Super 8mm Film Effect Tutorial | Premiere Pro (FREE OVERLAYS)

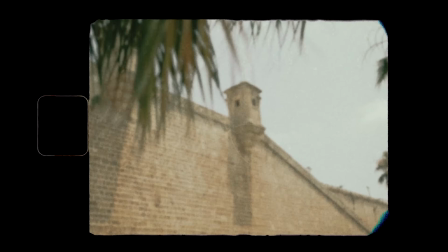(0:03) She's so fine. I'm with her from time to time.
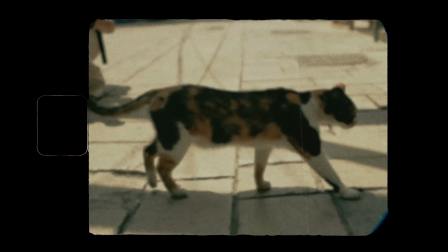(0:11) In my mind, I compliment
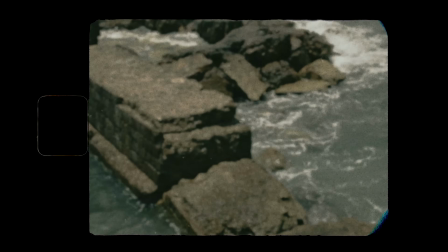(0:18) her all the time. I wish it was me.
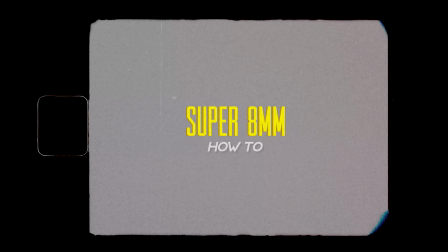In this video, I want to show you guys how to easily recreate Super 8mm film effect using some overlays, editing and some color correction. But first, if you're new to this channel, welcome. My name is Yuval and I make videos about content creation, filmmaking. If you're interested in that kind of stuff, make sure you subscribe so you don't miss any of my videos.
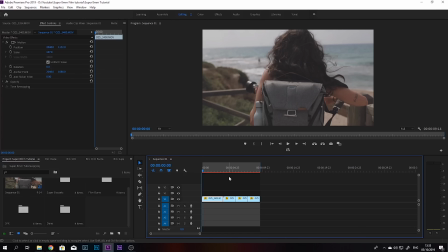(0:51)
Let's jump in. Okay guys, so we're in Premiere Pro now and I already have my footage here. So let's start making this look like a Super 8mm. So I have all of these assets over here. There's gonna be download links down in the description below. So we're gonna take this 8mm frame.
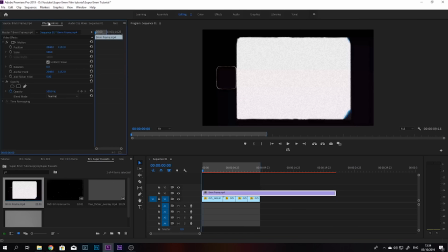(1:12)
We're gonna put it over our footage and we're gonna change the blending mode to darken.
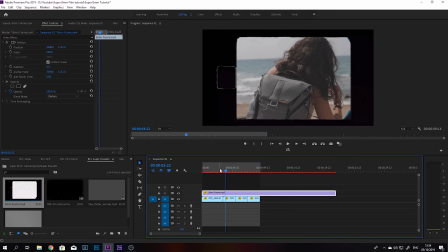(1:18)
And there we go. We have our 8mm frame. And this is just the first step. So the next thing we're gonna do is put on this old film grain.
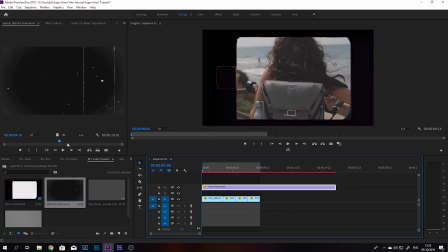(1:31)
So we're gonna take the frame up and put the film grain on top of our footage.
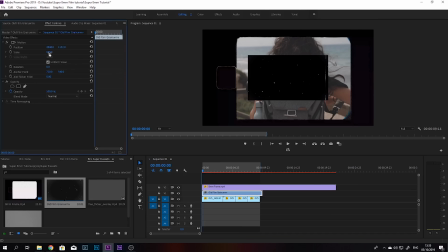(1:40)
We're going to scale it up.
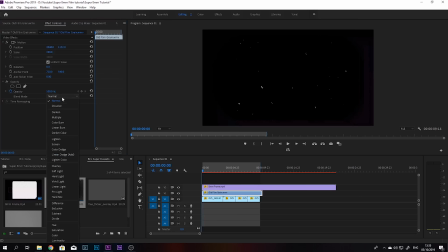(1:47)
And we're gonna change the blending mode to screen.
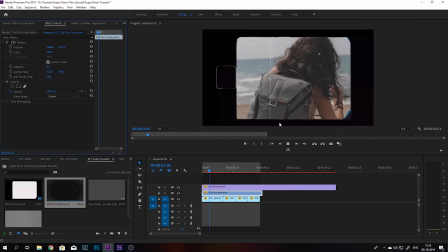(1:53)
So now you can see we have this sort of old vintage film effect. It's a little too strong for me, so I'm gonna bump down the opacity, maybe somewhere around 70%, or maybe even less.
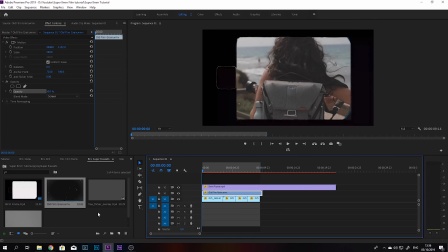(2:12)
Let's try 50. So next we're going to add this flicker overlay effect,
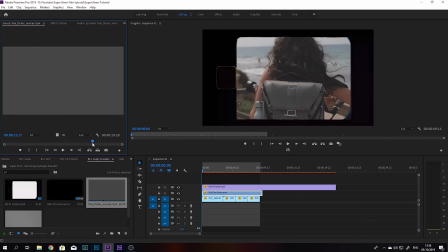(2:19)
which is just gonna give us some changes in brightness to emulate the 8mm effect.
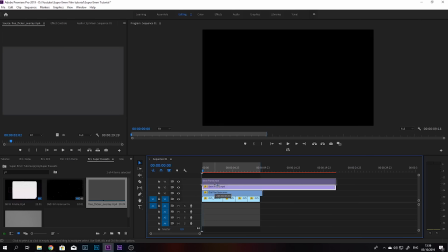(2:27)
So we're going to put it underneath the frame.
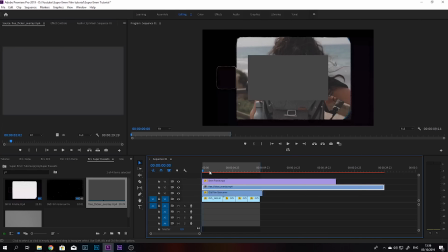(2:31)
Let's just take it, put it over here, scale it up.
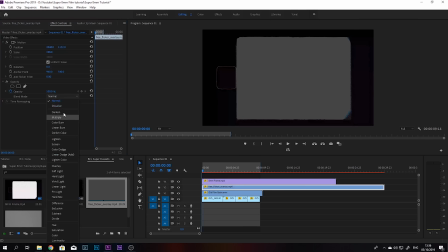(2:41)
And we're going to put the blending mode to soft light. So now you can see we have this flickering effect. So this layer is making footage a little bit too dark, in my opinion.
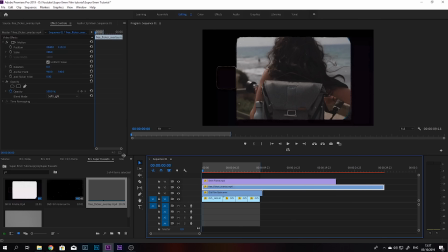(2:58)
So what we're going to do is just go over to our effects and search for brightness and contrast and just bump up the brightness,
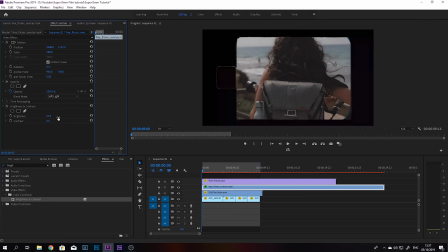(3:14)
not too much, maybe somewhere around 22, that looks fine.
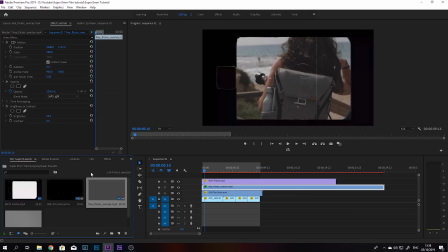(3:22)
And now we just want to add a little bit more grain, because this grain is not enough in my opinion.
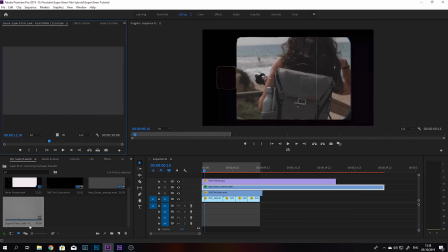(3:28)
So we're going to go and grab this Super 8 film look grain,
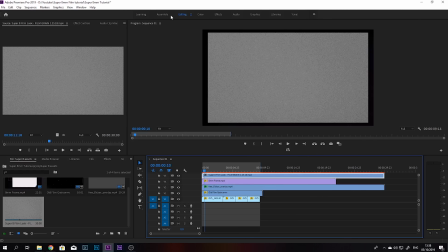(3:34)
and this time I'm gonna put it actually over the frame, the 8mm frame, because I want it to have some of that grain as well.
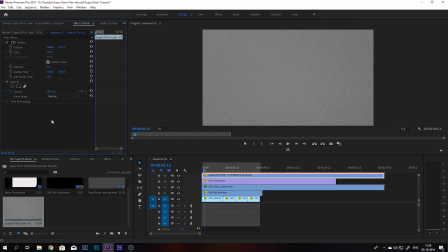(3:43)
So just scale it up a little bit and put it on soft light,
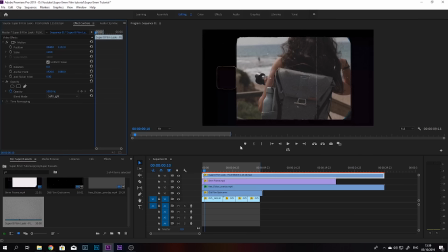(3:52)
and this looks much better.
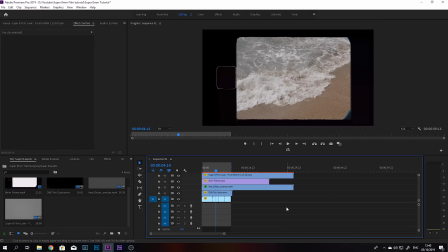(3:54)
So the next thing I want to do is just kind of lower the quality of the footage, because right now it looks very sharp and very digital.